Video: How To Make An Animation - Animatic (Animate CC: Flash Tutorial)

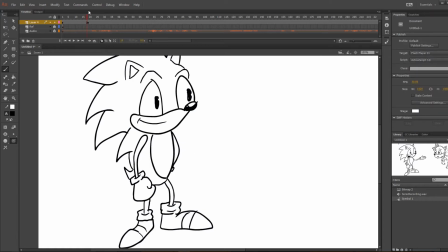(4:29)
Alright, so now that I finished that first frame, I'm going to be able to move to the next one, so I'm going to scrub through here and figure out where he speaks again, which is going to be just a little further back, add a keyframe there. So this is now the second drawing.
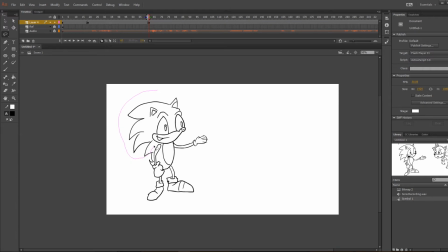(4:44)
So what I'm going to do is I'm going to actually take the lasso and keep the head, because the head's going to be similar shape, there's no squashing or stretching that's happening here. So I'm going to copy that and delete the rest of it, and then Control Shift V, and it'll paste it right back into the normal spot.
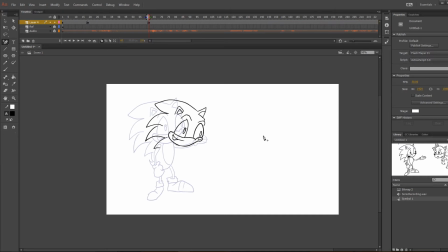(5:02)
Move it forward just a bit because he's gonna be leaning in and telling tales something.
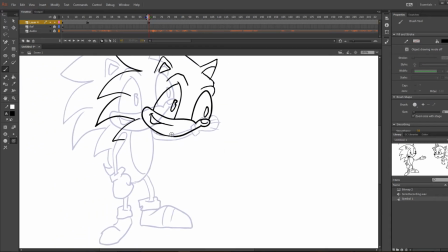(5:08)
And this is the rest of this process is going to be very similar. So with this now, the body is changing. So, you know, you don't want to keep the body in a perfectly round shape like he was before. I'm going to be, you know, adding some wrinkle marks. When you bend over, obviously your body isn't going to be exactly the same as it is when you're standing straight up.
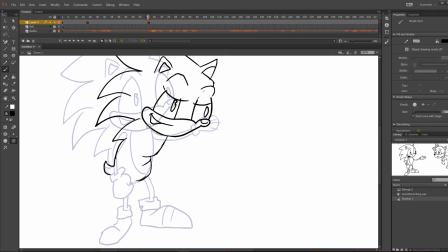(5:28)
Other than that, the rest of this process is going to be very similar. I'm going to hop in here and there and kind of tell you some tips and tricks when I'm doing certain things.
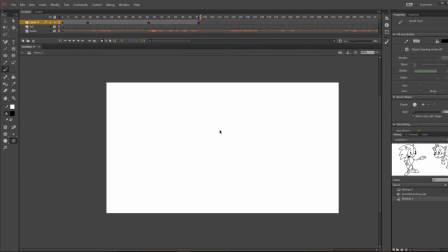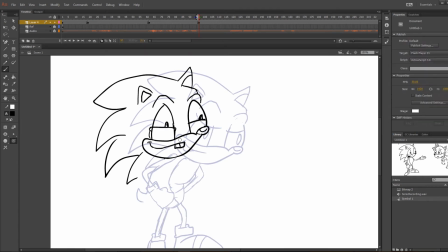So I just want to talk about the style of animation I'm working on right now.
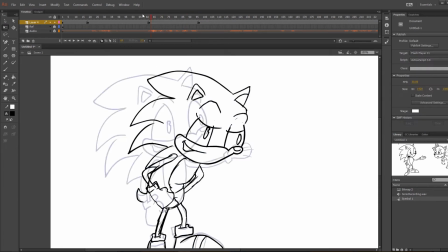(6:03)
Like I said, a lot of this is going to be focused a lot on the facial expressions, but that doesn't mean that you can't get a little creative with the, you know, not just the faces,
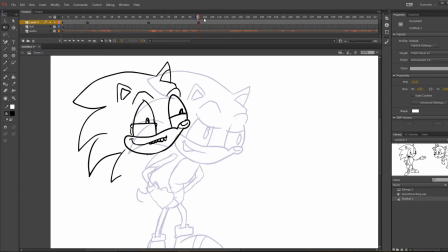(6:15)
but with the body language as well. So this section, I'm going to kind of make him standing kind of like
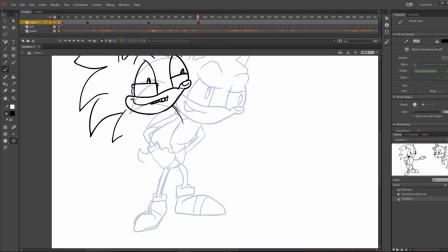(6:22)
Ed from Ed, Edd n Eddy, kind of slouched backwards, arms kind of flopped back a bit. And just kind of make him a little goofier looking, like he's just waiting to tell this stupid joke that he's going to tell Tails.
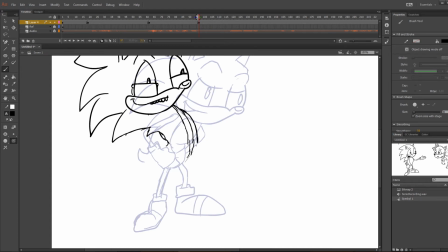(6:35)
Now I just want to throw in again, remember that with the animatic, you're not drawing every single frame. You're just drawing your main areas that are going to be animated and that are changing.
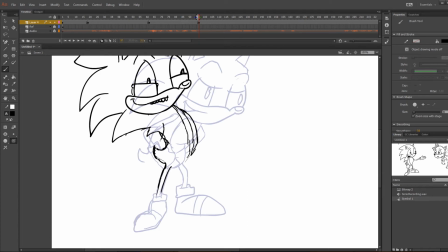(6:47)
Because this is going to really help you get a really good sense of what you're going to be working on later when you start working on your actual animations, and it helps you set up your keyframes and all that kind of stuff.